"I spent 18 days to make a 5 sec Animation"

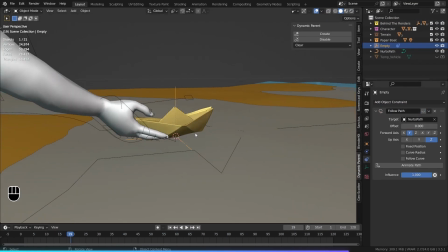(8:12)
That's because for the follow path constraint to work correctly, the object has to be right in the center of the world.
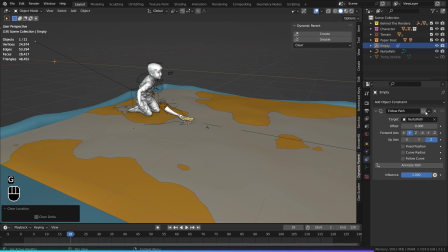(8:17)
So we can press Alt G to move it to the center of the world. Then we can enable fixed position and animate our empty along the path.
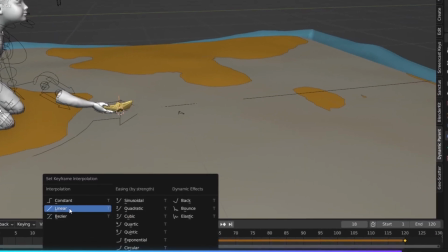(8:25)
Change the interpolation mode of the animation to linear by hitting T so that the speed of the animation is same all the time.
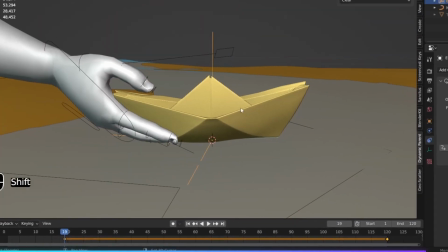(8:31)
Then at frame number 19, select the empty first, then the paperboat, then click on Create in the Dynamic Parent section.
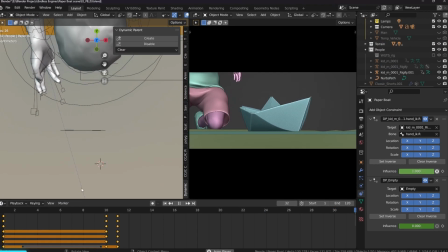(8:39) Woohoo!
At the moment, the paperboat's movement is very uniform and not very natural.
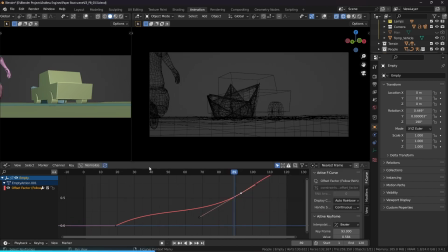(8:44)
So in the graph editor, I tweak the animation so that it looks better. I also added a noise modifier to the Z Euler rotation of the paperboat.
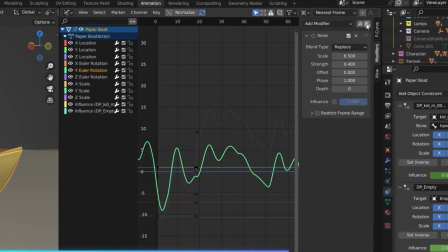(8:52)
I copied and pasted that modifier to the X and Y axes, changed the phase so that each one has a different seed.
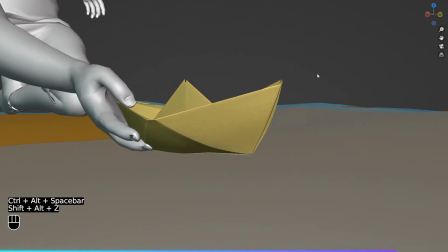(8:58)
Now our paperboat's movement is not very smooth and steady, but it has some shake to it.
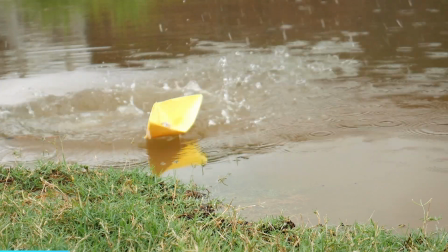(9:03)
I wanted the character to throw a small pebble in the water to speed up the boat.
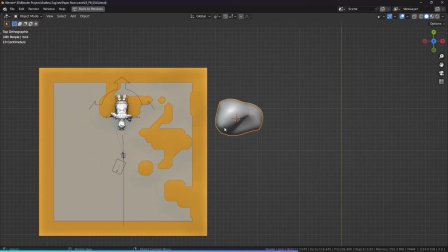(9:07)
So I created a small pebble and parented that to the left hand of the character using the Dynamic Parent add-on.
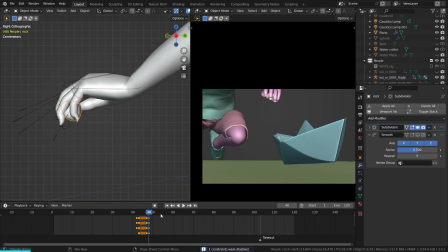(9:13)
To make the character throw the stone, I disabled the parenting at a certain frame. Right now it just stops in the air, so to make it continue the motion,
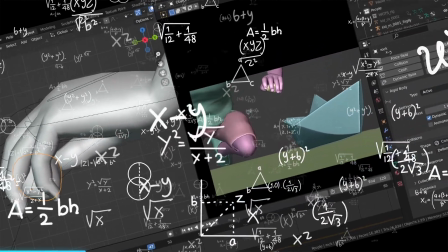(9:20)
I had to calculate the trajectory by finding out the mass of the pebble and then the motion of the hand and its acceleration, dividing by the number of the derivatives you deleted. I'm just kidding. I just added an active rigid body physics to the pebble.
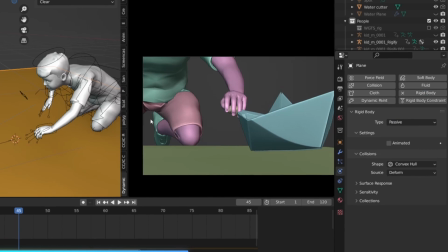(9:33)
I selected the ground plane and assigned a passive rigid body physics to it so that the pebble collides with the ground.
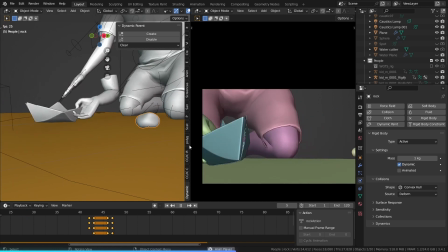(9:38)
When we play the animation, the pebble just pops out and it just stays there.
I am not moving an inch.
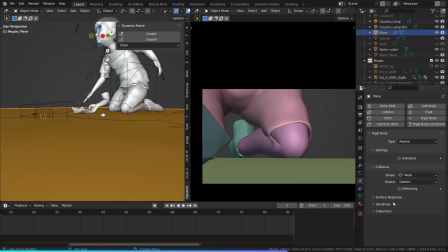(9:44)
Setting the ground plane's collision shape to mesh and decreasing the margin in the sensitivity fixed the popping out effect for me.
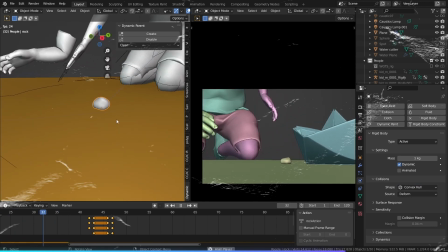(9:51)
But still our pebble doesn't move anywhere. That's because when animated is ticked off, the rigid body is active.
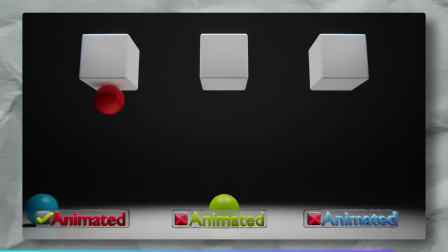(9:58)
When animated is ticked on, the object's animation is active.
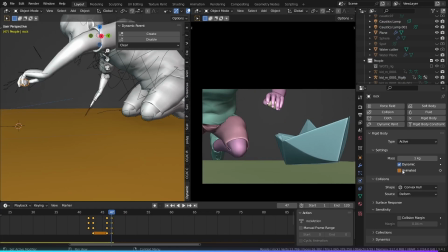(10:03)
So we can actually animate this value. But the pebble doesn't go far enough.
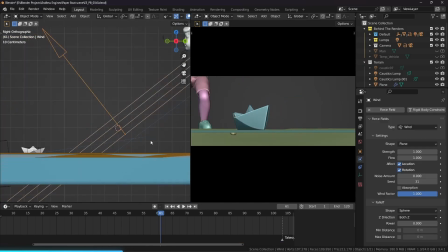(10:08)
So I added a wind force field and played around with its direction and the strength until I got the desired outcome.
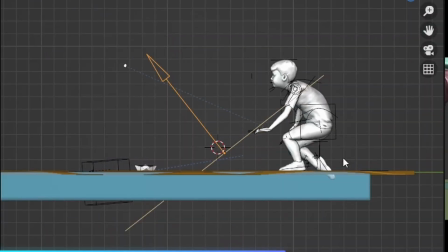(10:15) The power of the force. A few moments later.
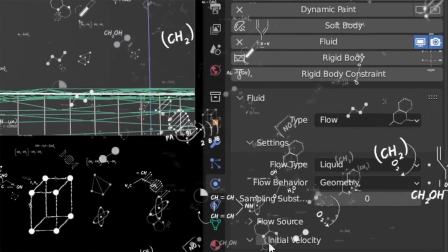(10:24)
Then I used complicated math and formulas to simulate the water and it turned out crap.
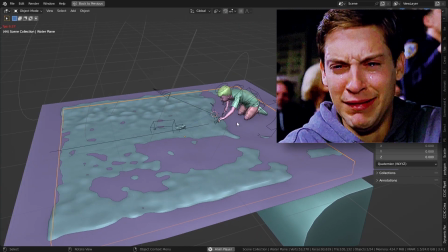(10:31)
Man, the flow just hates me. Very sad. Anyway.
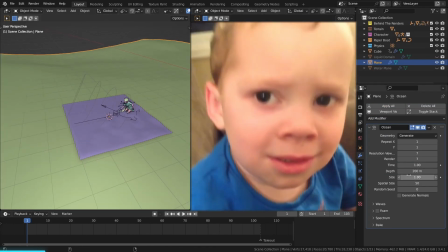(10:35)
Then I turned to the ocean modifier to create the puddles. The size is pretty big right now, so I'm gonna bring it down and it turns into complete garbage.
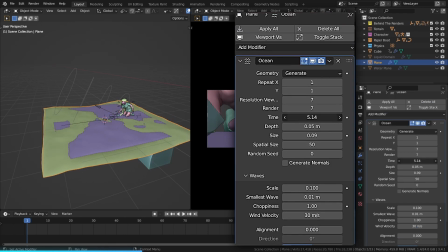(10:43)
So in the waves, bring down the scale to create a shallow water. The time value controls the speed of the waves, so we can animate it by typing hash frame.
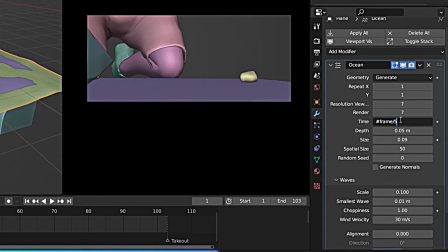(10:52)
You can divide hash frame by a larger value to slow down the speed of the waves.
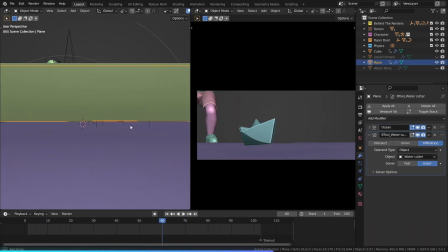(10:57)
Then I used the cube as a boolean to cut through the water, as I talked about earlier in the video.
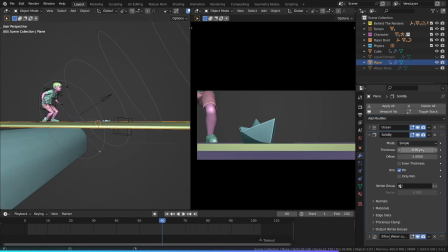(11:02)
But the plane is hollow because it doesn't have any thickness, so we can add a solidify modifier before the boolean modifier.
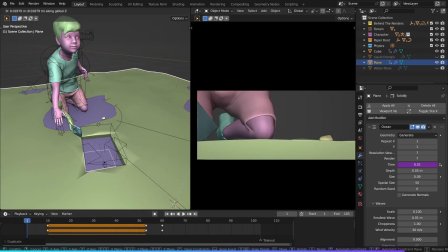(11:08)
I also animated the position of the water plane to mimic the flowing of water effect.
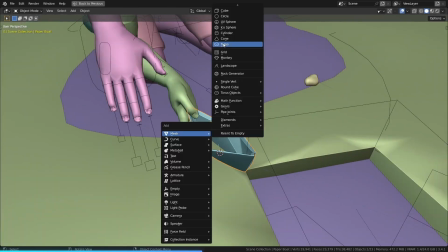(11:14)
Right now our paperboat is not moving up and down with the water, so I followed along this video of Pixel 3D.
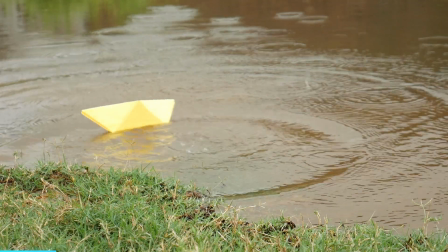(11:21)
To create the water splash caused by the pebble, I added a cube at the place of the pebble,
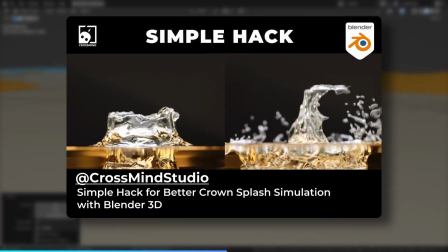(11:25)
and I followed this great video by Crossmind Studio that shows how to simulate a crown splash simulation.
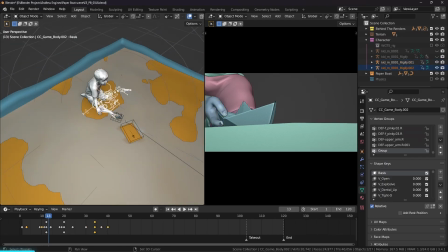(11:31)
And honestly, it turned out too good to be true for me. I duplicated the hand once more and animated the taking out of the boat.
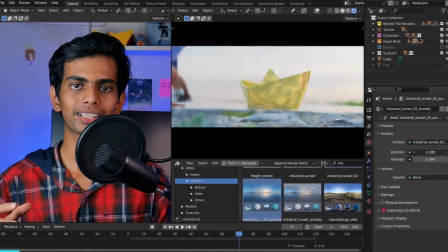(11:38)
I also added some grass in the background. Here I'm playing with the lighting and the materials, just trying out stuff and seeing what works and what doesn't.
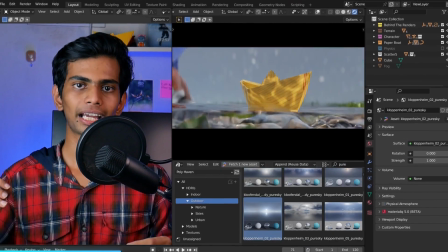(11:46)
For all of these HDRIs, I'm using the Polyhaven asset browser.
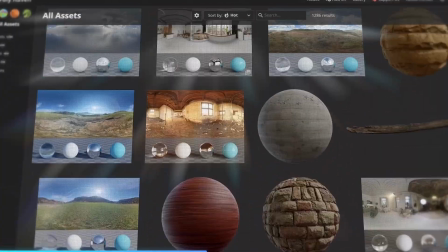(11:50)
Polyhaven is an amazing website which provides thousands of 3D models, textures and HDRIs absolutely for free.
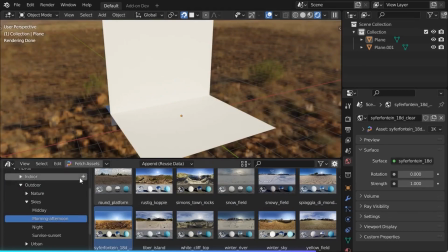(11:57)
The Polyhaven asset browser is an add-on which brings all of the assets right into Blender, which you can drag and drop from the asset browser.
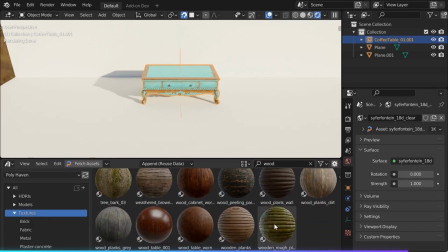(12:03)
By getting the add-on, you'll also be getting early access to upcoming assets.
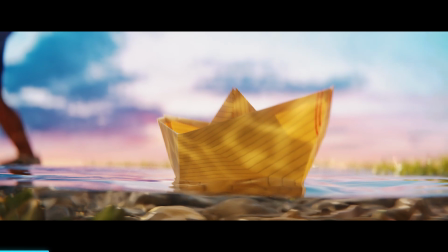(12:08)
At this point, the background was looking really empty, so I added some rocks, and to make them wet at the bottom,
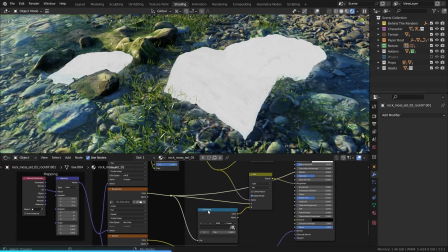(12:13)
I vortex painted a color attribute and used that to mix between two different roughness values and to also make the color darker at the bottom.